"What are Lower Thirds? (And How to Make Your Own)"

In this video, I'm going to show you what a Lower Thirds graphic is and how to make one for your videos. Hi, I'm Andy from TechSmith, where we help you show what you know. Making a video is oftentimes about getting information to the viewer quickly and clearly. You can use Lower Thirds graphics to help establish new people or add information. You've most likely seen Lower Thirds graphics before on news broadcasts or even earlier in this episode. lower thirds reinforce information on screen that you may have already said out loud such as your name or to give even more information like a job title it's referred to as a lower third for the obvious reason that it sits in the lower third of your screen stylistically lower thirds graphics can be designed however you want but the purpose of the graphic is to serve the video by presenting information so we want to make sure that any lower third graphics we make are clear to read and don't distract from other important information in the video. You don't want viewers reading when they're supposed to be watching another clip, for example. Let's take a look at some examples of lower third graphics that just don't work. In our first example, the text was too small and the graphic went by too fast for our audience to read it.
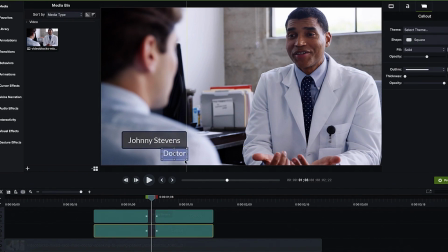This would be easy to fix by having our graphics stay on longer and making our text larger and easier to read. In videos, more often than not a sans serif font, one that doesn't have the little swirls or tails on the letters, will be easier to read for most people on most screens. Not a rule, just a tip in case you're looking for the clearest result. Let's look at another one. In this second example, are graphics too big with colors that distract from what's happening in the video?
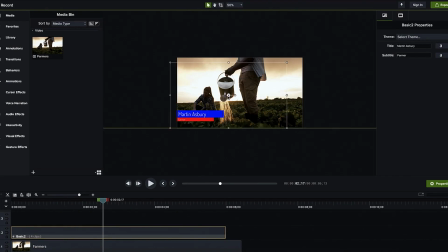You can solve it just as easily by shrinking the graphic and making sure that the colors complement the colors in your video.
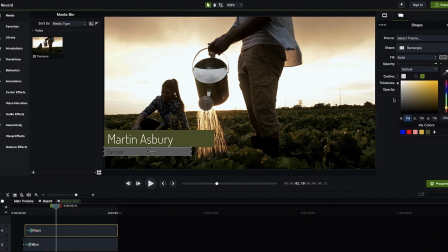If you aren't sure which colors to use, try going with a semi-transparent gray or black. That style goes with almost anything. Then add bright text on top and you should be all set. Now that we have some good principles for making a lower thirds graphic, let's hop into Camtasia and make one.
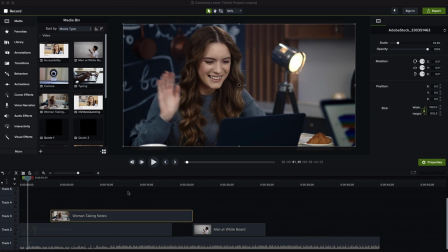There's a link in the description for a free trial if you want to follow along. In Camtasia I have my video already edited.
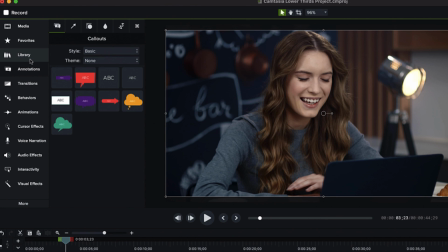Go to the annotations tab and choose one you like. If you don't find one that fits your video you can always click download more assets to go to the TechSmith assets for Camtasia online
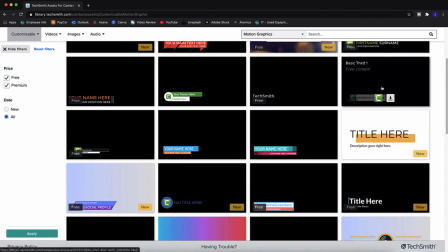library where you'll find tons of pre-made lower thirds if you aren't sure where to start or maybe just aren't feeling creative and need a quick solution.
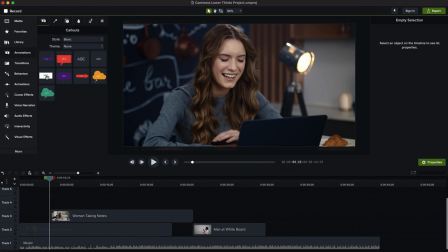For now I'll use the white square but you can choose whichever you think fits best. Drag and drop the graphic onto your video. You can click and drag any of the little circles or handles around your graphic to resize it.
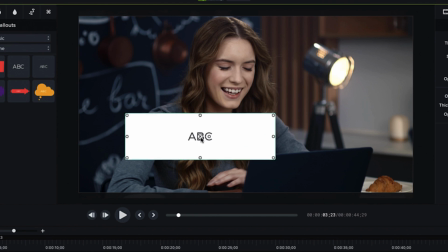To move the entire graphic down into the corner let's click and drag the middle circle with the X. Now double click on the text to edit it. Add your new text. In the properties panel we can change the text size and color.
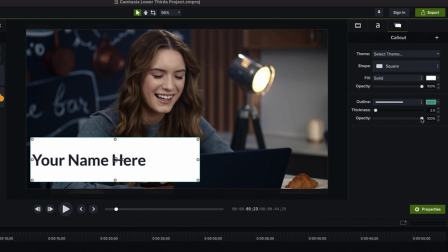Once we're happy with this we can click on the annotations tab and pull up the properties of our graphic change the color and opacity until you're satisfied
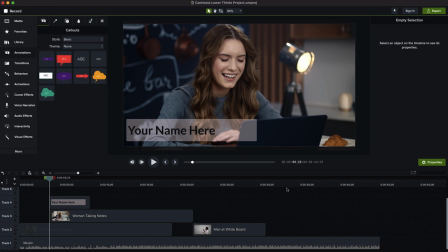let's add an animation to finish this off click on the transitions tab and you can see what your options are there are a lot of transitions you can use feel free to try out a few and see what you like for this video I'm going to use the slide right transition as it's a pretty standard
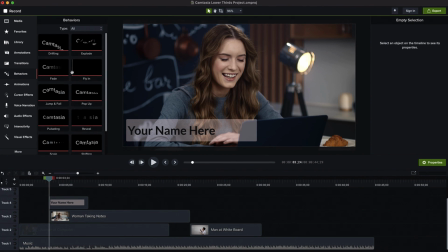lower thirds animation by the way if you haven't checked them out behaviors also have some fun ways of bringing in objects in Camtasia
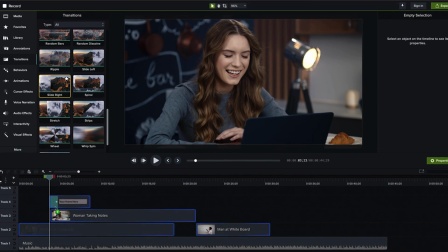feel free play around. Drag and drop your transition onto the beginning of your lower thirds graphic.
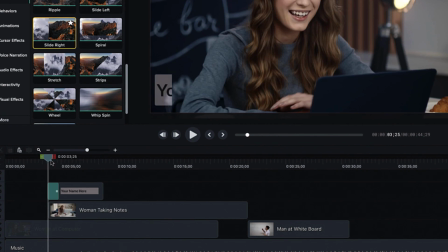Most of the work should be done for us already, but we still need to tweak the timing. Down on the timeline, we can see our transition on the front of our graphic.
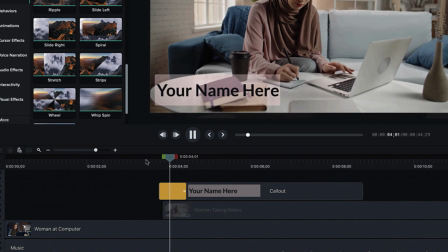Grab the edge of that transition to drag it back to make our animation longer. This may take a couple of tries to get it right, but keep adjusting until you get it.
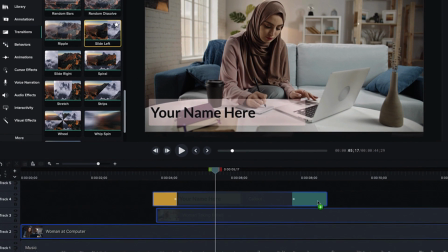Once you have your first transition, drag and drop another one on the back of the graphic and repeat the same process. That's it! Lower thirds are a simple but really effective way of communicating important information to your audience if you learn something today give this video a like and if you're curious to learn more go ahead and hit the subscribe button to be alerted when we post more tips and tricks for your videos thanks for watching